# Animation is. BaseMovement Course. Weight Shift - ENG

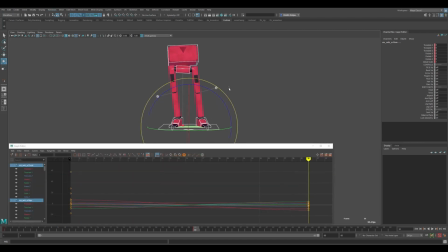Graph editor is a tool in which a visual representation of what is happening to a character takes place. I will key everything so that both poses are turned on, all controls, everything is turned on.
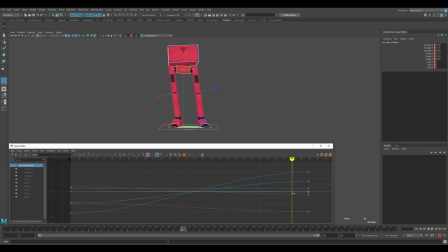So, what's going on? There is a smooth transition from one pose to another. Each of the controls is shifting. Let's say moving the pelvis from left to right.
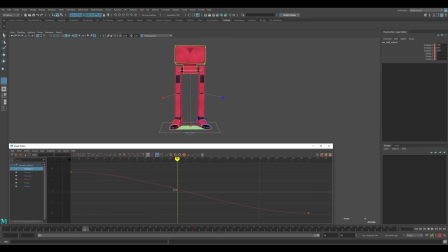Here is this curve. It smoothly exits, accelerates, the maximum speed is somewhere in the middle and smoothly reaches, and all the controls are doing so now. Our task is to make it a little more diverse, so that there is no feeling that all the parts are moving at the same time.
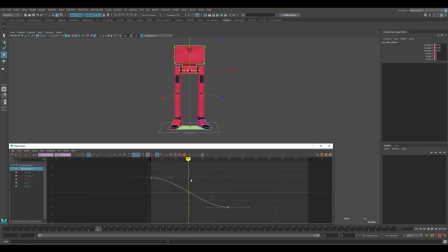I'm creating an additional key here. Right-click, Insert Key, and the animation curve that you have selected now, an additional key will appear on it. It will also appear on the timeline. It is more convenient than keying everything on now, because all curves will have different timing. All will have different movement.
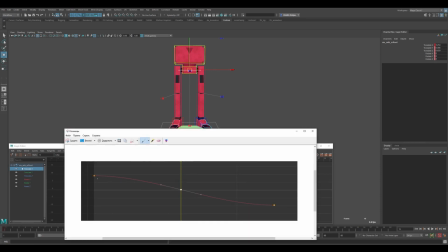It is implied that the area beyond which the event, for which the change is serious, is timing. This is the speed at which the event occurs. This is an important animation term. How exactly the change occurs. It could also be this, and linear, and whatever else. Even so.
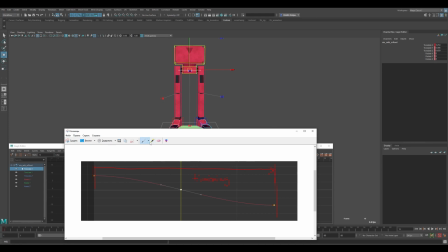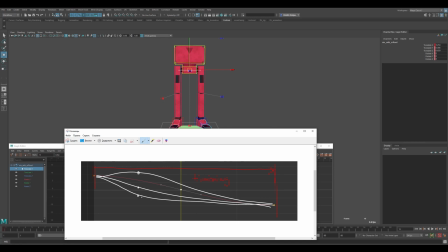This is already a spacing. This is exactly how the changes between the two poses occur. This part is already called spacing. These are very important terms, because one determines how long an event takes. The second determines how the internal speed characteristics are in this movement.
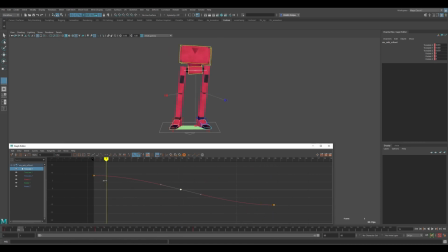Let's get started. To get rid of this uniformity, I will have to do something faster, something slower. Therefore, I will take the pelvis and move it a little faster. That is, it will start moving faster and take longer to reach.
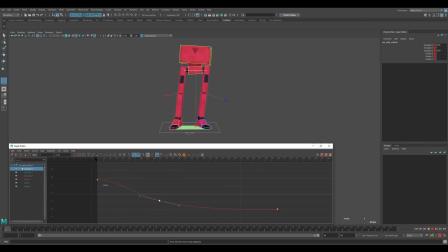This way it will have a slight acceleration. This will make the animation a little more interesting. She will have some kind of rhythmic pattern of movement. It'll move fast and get there. Okay, farther. What other important controls do we have? I probably would have taken care of chest control.
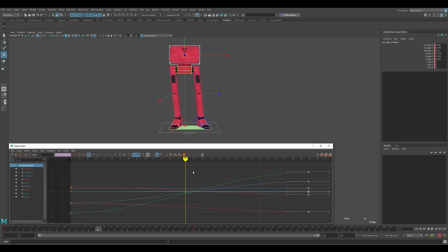So we have pose A, pose B. In the middle, we can do the following. We can make the chest lag a little bit. Now the chest is moving along with the pelvis. Therefore, we will have to do a counter animation. Add a key to the left-right movement, translate X, and move a little.
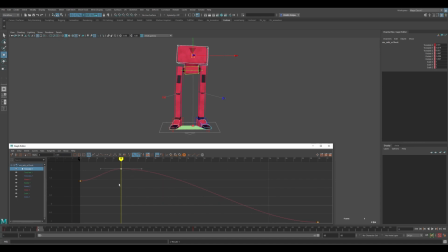At the time when the pelvis will move to the left, the chest will move to the right. As a result, we will get such an interesting lag effect. I will keep this lag effect for a while. That is, it will be smoother.
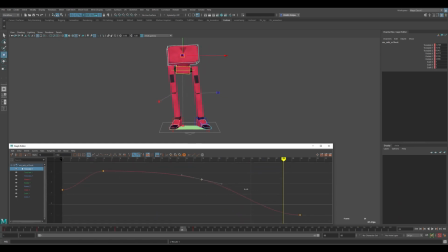Here, probably, to get here. Perhaps this driving turned out to be too noticeable against the background of the fact that the whole body has stopped and the chest is moving. Maybe I'll look for some more interesting solutions so that it doesn't take too much attention. I'll try to add more keys so that the refund is a little faster.
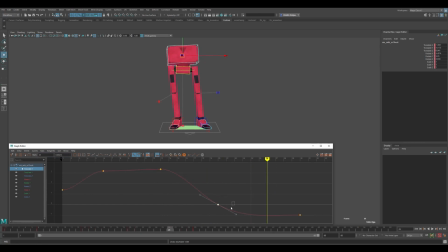Probably something like that. Anyway, we come to the conclusion that we will have something like this. I work with non-weighted tangents. Any curve can be switched at any point in the animation time.
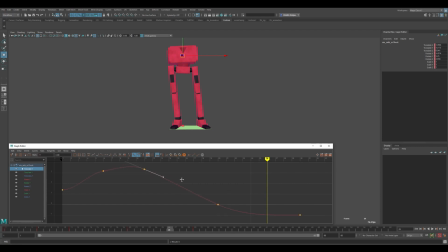Doing non-weighted tangents, this is what I have now, is when the tangent only adjusts the curve at the expense of direction.